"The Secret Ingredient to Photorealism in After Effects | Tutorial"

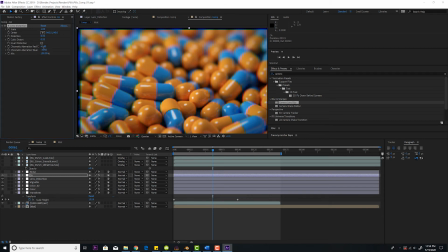So you need to make, you may see how you still have the pixelation there.
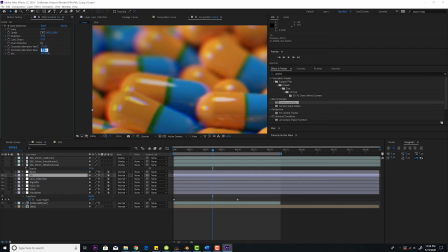That's why the first one needs to be negative. So I'll do minus 41 and positive 41. And that will make it where there's no edges at all.
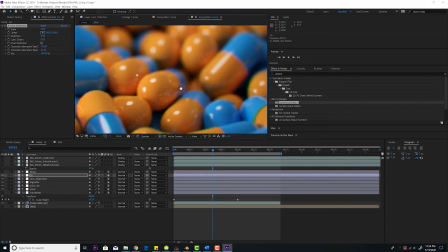So this adds chromatic aberration, as you can see right here. I'll make this even crazier.
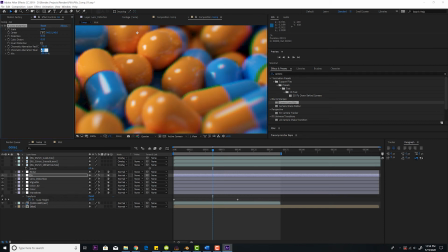Actually, I'll make this like minus 70 and 70. You can really see the chromatic aberration.
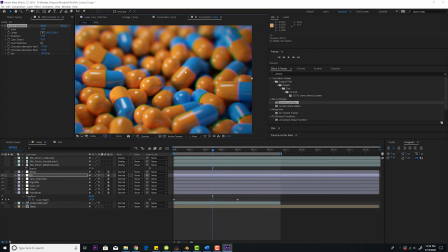These pills aren't going to have tons of chromatic aberration because they're not super sharp edges, and they're also not super bright with highlights.
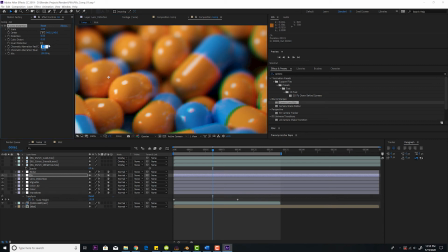But realistic cameras always have a little bit of chromatic aberration. The settings of minus 10 and 10 usually work good for most cases.
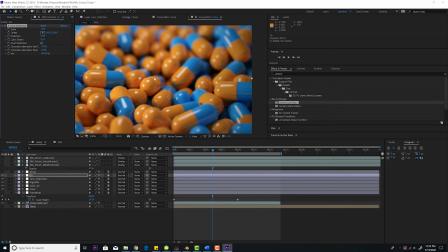Sometimes they go lower. Sometimes they go minus 5 and 5. But that's pretty much a good rule of thumb to always add a chromatic aberration.
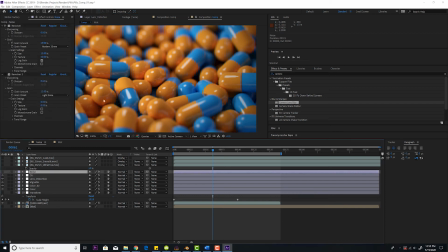Next is noise. all images have noise. So turn that on. So this I'm using Renoiser.
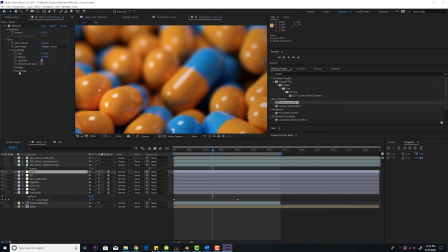I'll show you how to do this with built-in effects and After Effects in a second, but let's see. So I pretty much added a modern 35 millimeter and I'll actually crank this up.
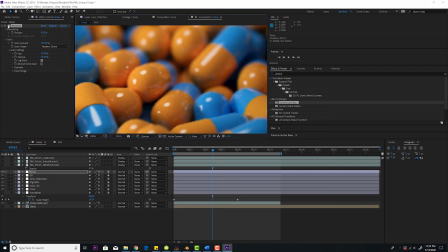Maybe, let's see, turn it on and off. You see it, take a look right there. On, off, just a little bit of grain. You can also use noise. I like Renoiser because instead of just adding grain on top, it's actually building grain with your pixels, the Red Giant plugin.
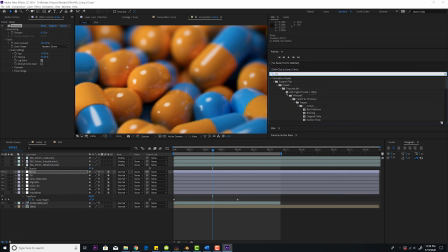If you go here, you can type in just noise. If I can spell, it helps a little bit. And add noise over there. And I'll put 4, it's probably gonna be a little too high. Yeah, there you go.
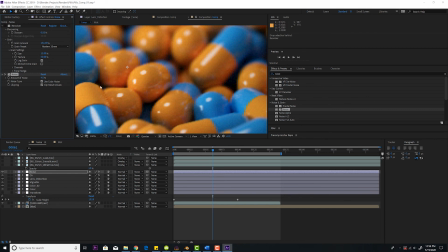So this is adding noise over the image. This is too much, I would say 2. It's gonna change every frame.
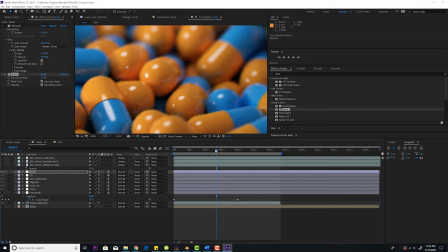Actually, I'll jack it up just so you can see a little bit. I'll make it even 5. So every frame is gonna be a little bit different because everything has noise, but I think 2 is gonna be realistic in this case.
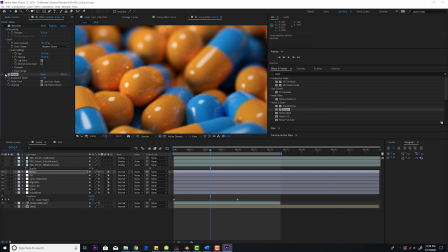On, off, let's take a look right here. Off, on. See, it's very subtle, just a little bit of noise.
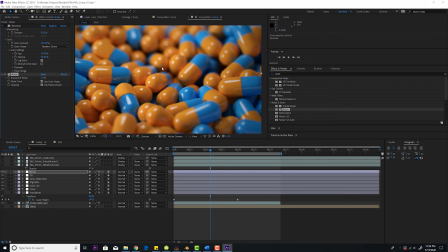You're always gonna add noise because everything has grain in real life. Nothing is perfectly noise-free. Modern cameras, digital sensors are getting more and more sensitive and there's less noise, but there's always some noise. And if there's no noise, it's gonna look unrealistic. That's a big thing, is adding noise.
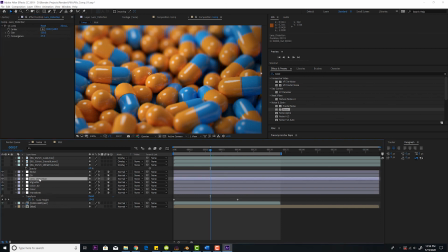So basically we added noise, chromatic aberration, lens distortion, a vignette, and then on the actual footage, we added our depth of field and our real smart motion blur, which adds motion blur to the image. And that will help you achieve photorealism because those are all effects real cameras have and that 3D images
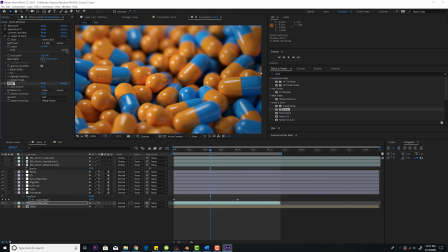don't have. So you definitely want to add those to have the most photorealistic result. If you like this video, smash the like button, subscribe. And if you didn't like this video, hit dislike button twice and I'll see you around.